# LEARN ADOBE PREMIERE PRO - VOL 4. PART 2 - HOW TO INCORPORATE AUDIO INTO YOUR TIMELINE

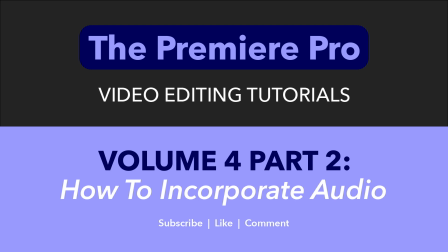4s
Hello everyone and welcome to the Premiere Pro, where you'll learn everything you need to know to go from a 100% beginner to a professional level video editor. We'll release at least one new tutorial every week, and if there's anything you'd like to see covered in the future, let me know in the comments. All right, everybody, welcome to part 2.
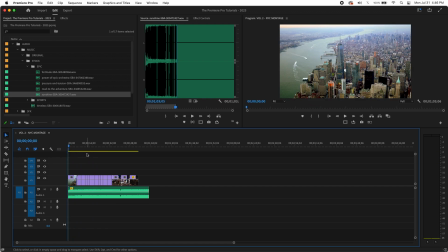20s
So we're going to take things a few steps further here. So basically what I've done is I've tinied this cup. We're just going to play it through once, and then I'm going to talk about what we did.
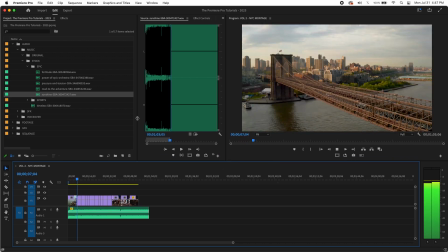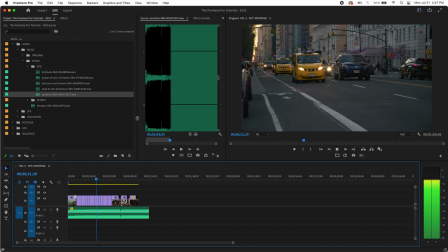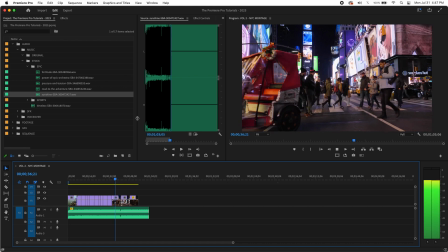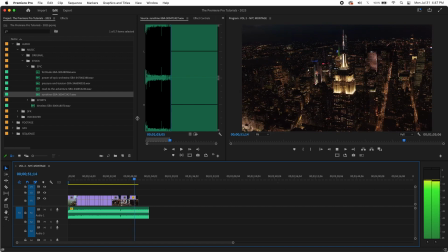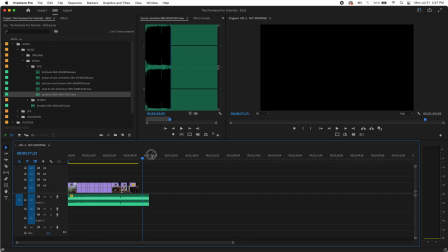86s
Okay, so that's getting a lot closer to what we might consider a finished product. So what I really did here was, again, I tried to do these cuts on the beats.
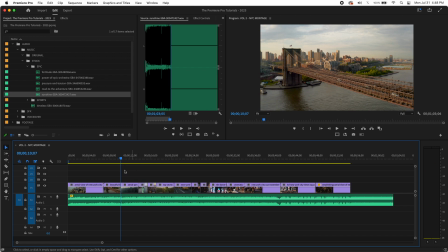98s
And I timed it all the way through, but if you look at the length of these clips, they're not all the same length. So what I did was I didn't always weight the same amount of measures or bars, because then that gets boring.
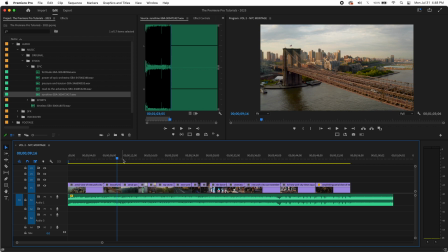111s
Then it's predictive. Your audience will start to know when the cut's going to happen. The idea is that it's a nice, clean, unpredictable cut.
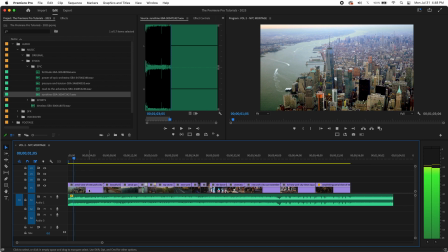120s
So for here, I'm holding for 4 measures.
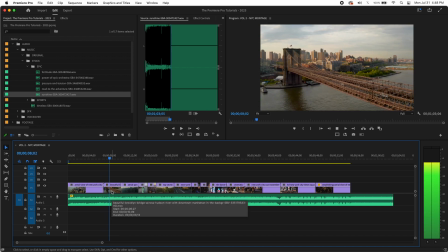126s
Then for here, holding for 2. And then here I'm holding for 2.
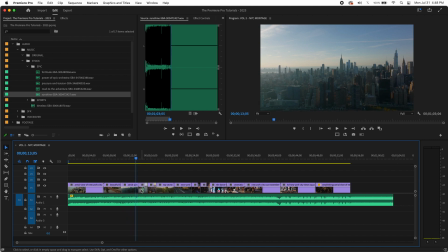134s
And then here's what I do. As this music picks up pace, for here I hold for 1 measure, and for here I hold for 1 measure. And then I do 2 again. So what you see is this gives it a rhythm. So now we pick up the pace.
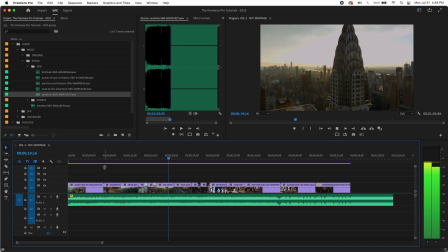155s
See how that picks up the pace? And we'll hold at that rhythm for a while.
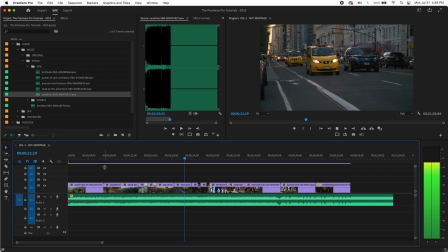159s
And then we're going to pick up the pace again.
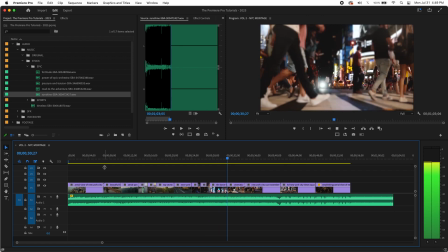166s
Two measures again. And then now we're going to let it breathe again.
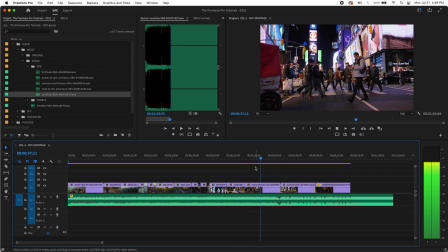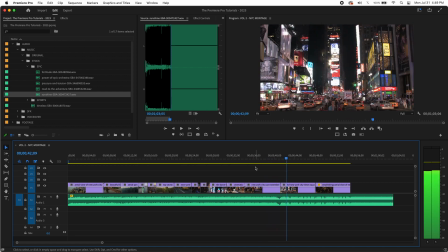179s
And also as the video winds down, we're going to let it breathe again.
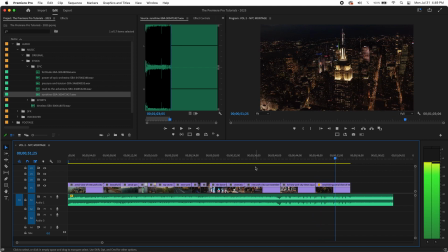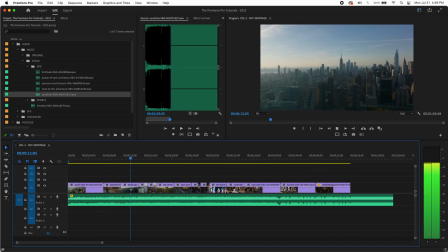192s
So if you notice, when the music picks up, we have quicker cuts, right?
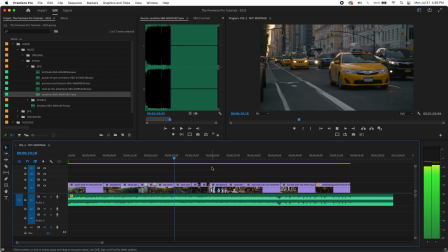201s
And that's what I mean about anchoring and locking it to your cut. And then as the music calms down again,
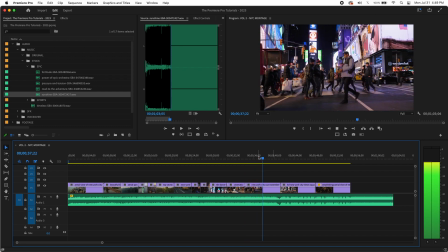210s
you can see right here it's going to calm down again.
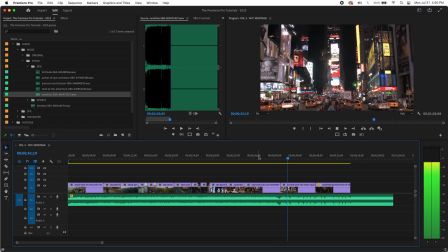215s
Now we have slower cuts again. So that's really how you're going to time your cuts and make your video feel like more than just random clips, but you're telling an actual story.
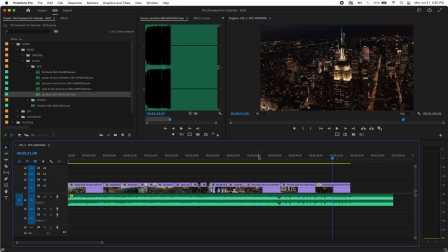224s
Because remember, at the end of the day, this is storytelling. Anyone can learn to manipulate this.
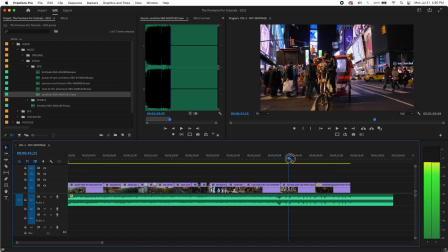230s
You can do it in 10 minutes. It's telling a story that someone wants to watch. That's the hard part.
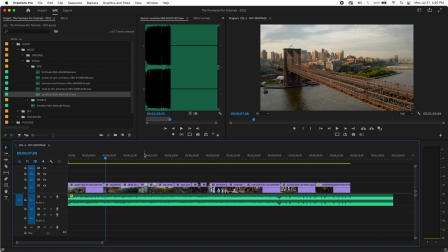234s
So I'm going to try not to go too much longer. Ain't nobody got time for that.
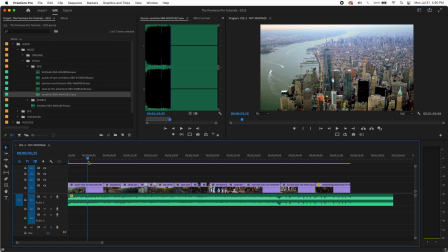238s
But what I do want to show you, I'm going to go into this more in future videos, but I just want to show you that a couple of simple transitions can really polish this. So what we're going to do, just going to close this here. This is my project window. I haven't done this yet. We're going to go into the effects tab.